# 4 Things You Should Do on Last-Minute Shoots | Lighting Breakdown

Hey, Matt from the A-Team here, and today I'm going to show you how to go from this to this. Today on 4 Minute Foam School, we're going to be shooting an interview on the fly. Let's go.
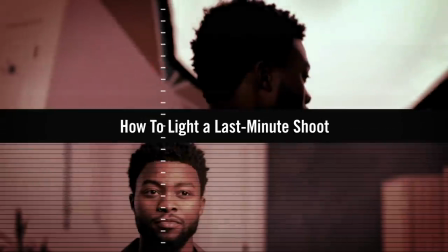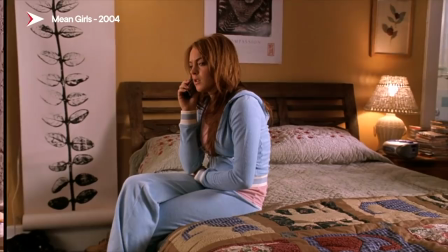Comment below if this sounds familiar. You get a phone call and you answer it, and it's a client. That client says, hey, can you come up and shoot with us in the next couple of days?
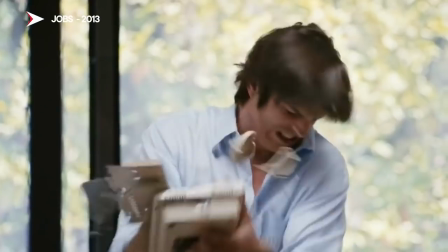Uh, sure, a little short notice, but yeah, I think I can do that. We're going to be replicating that today at Studio 270.
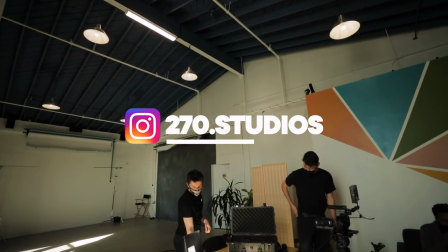I've never been here before, and we're going to figure out how to interview in the setup. Let's check it out.
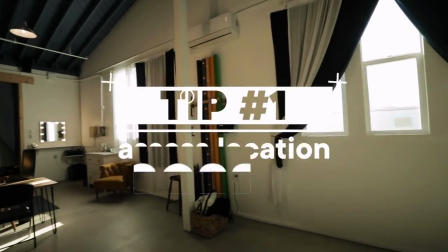The first thing that I wanted to do was take a look around my location, really figure out what angle looks great. In this particular example, I wanted a lot of shallow depth of field within our shot.
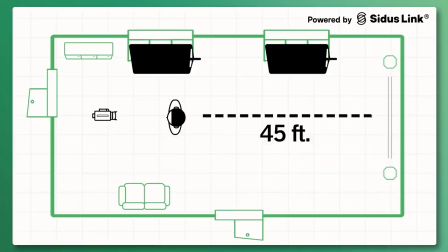So the first thing we did was place our camera right here, placed our talent in front of our camera, and then gave him plenty of space between him and our backdrop.
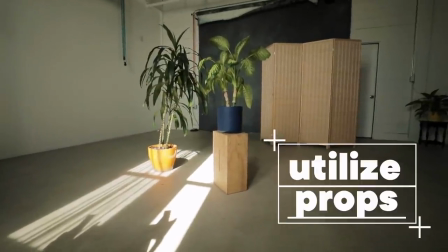Next we did a little bit of production design. We noticed that there were a few random items from plants to a guitar to whatever curtain thing. What is that? Do you guys know what this is called? Divider? A room divider? So for our production design we noticed that there were a ton of different plants, a guitar,
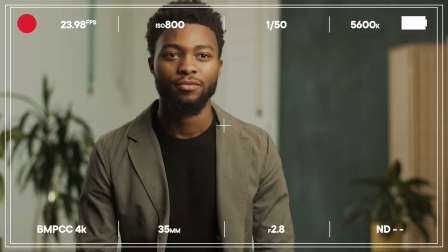a room divider that we could utilize and we decided to use that in our background. We placed them on each side of our talent to add a little bit of some visual interest within the background as well. So now that we have our production design set, we have our camera set and our talent placed,
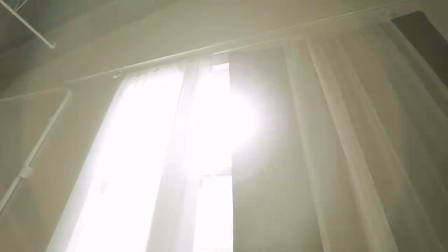the first thing for lighting that we noticed was there's a ton of sunlight filling in and flooding the room with just ambient fill. We didn't want that. We wanted to control our light that way we had the nice and prettiest looking image possible.
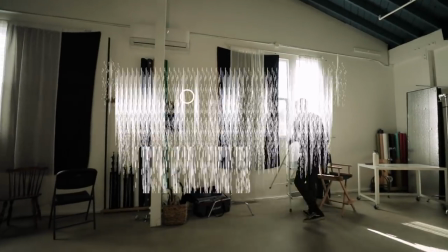So the first thing we did was block that light using curtains that the studio had provided, but then we also noticed that we're actually missing one of the curtains.
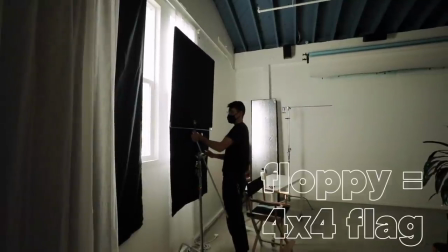So we added our own floppy to block most of that light. But then we modified that floppy just a little bit. That way it's flooding a little bit of light onto the background and not hitting our talent. Moving on to our first light fixture, we have a tube light.
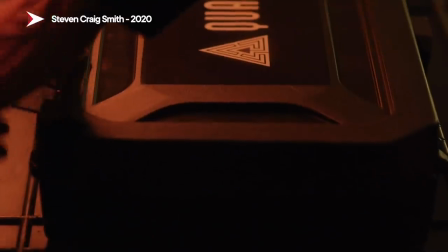I personally really love these tube lights. They're nice and versatile.
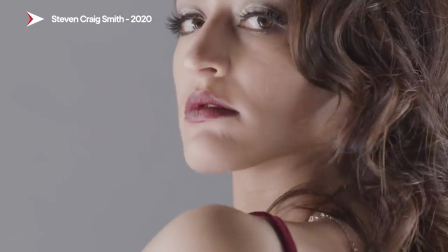They can be used as a key light or an edge light, even a fill light, or they could even be used on set in your frame as a practical.
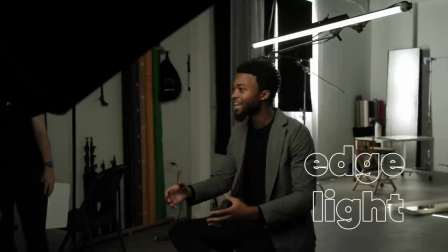But today we're going to be using it as our edge light. And the nice thing about this is the shape.
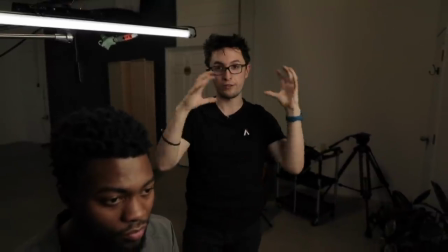Unlike most lights where it's a fixture with maybe like a circular globe or a circle for diffusion, this can fit right above that frame.
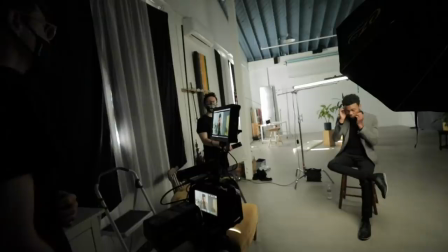So you're maximizing the amount of light hitting your talent.
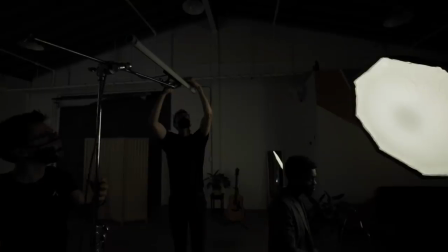Some of these tubes don't actually dim, so when we plugged ours in, it created this extreme bright glow over the entire image.
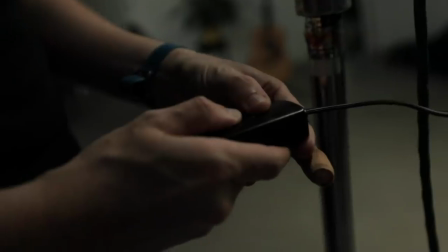So we brought in our own dimmer and placed it at a pretty low setting, just enough to give them a little bit of an edge light, but not enough to be too distracting as well.
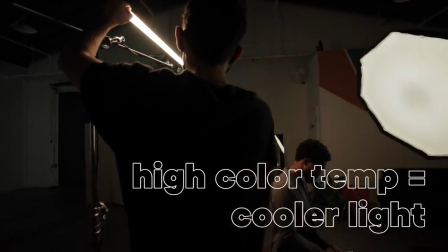We had also set this to a daylight color balance to match the temperature as our background and then brought it in as close as possible.
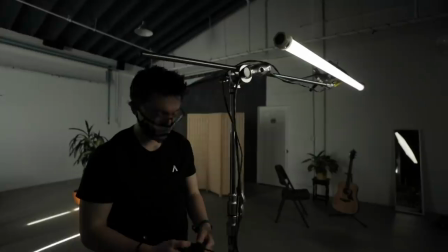We could have just used two other fixtures maybe pointing at his shoulders or the back of his head but this was a really
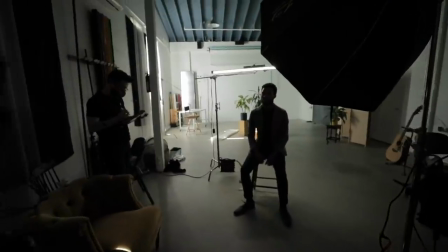nice fix to get both his shoulders in the back of his head illuminated while only using one light.
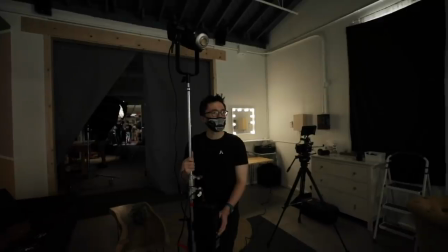Moving on to our second and final light we have the 300x set to a daylight color temperature along with a giant softbox. With a giant softbox you are spreading the light evenly across its surface allowing the light to become
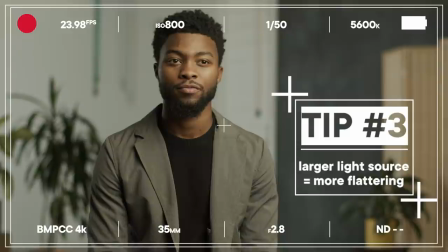softer and especially when you're in an interview setup you need that light to be as soft and as pleasant-looking as possible.
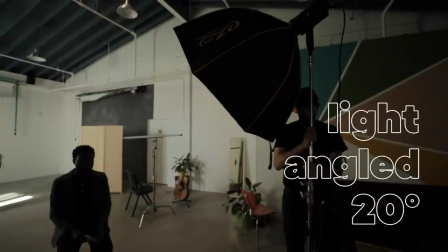We also made sure to place the light about 20 degrees away from the camera that way the talons
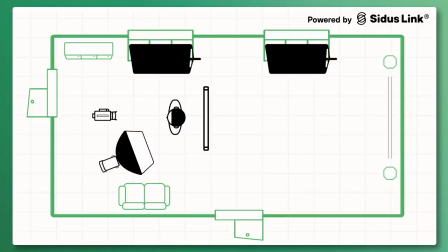face isn't too flat and it adds a little bit more dimension as well adding some nice visual contrast. Whether you're using the same fixture as ours or something completely different it's important to have a soft
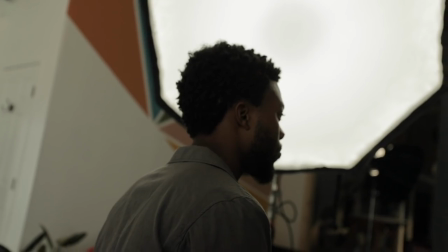light kit within your interview lighting tool kit because really you can light anyone and make them look good.
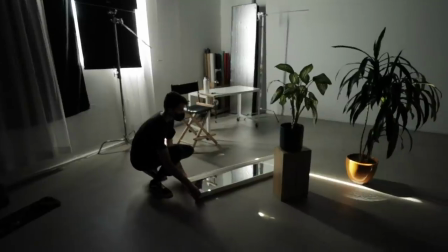For our last adjustment we actually use the studio mirror because we notice there's a little bit of sunlight peeking through our floppy.
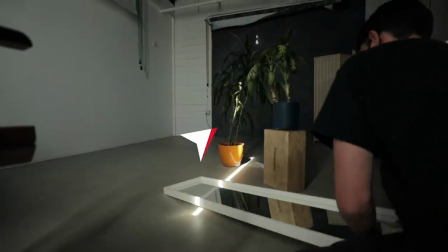So we thought we could direct that light onto our plant in the background to add some nice visual interest. So now let's take a look.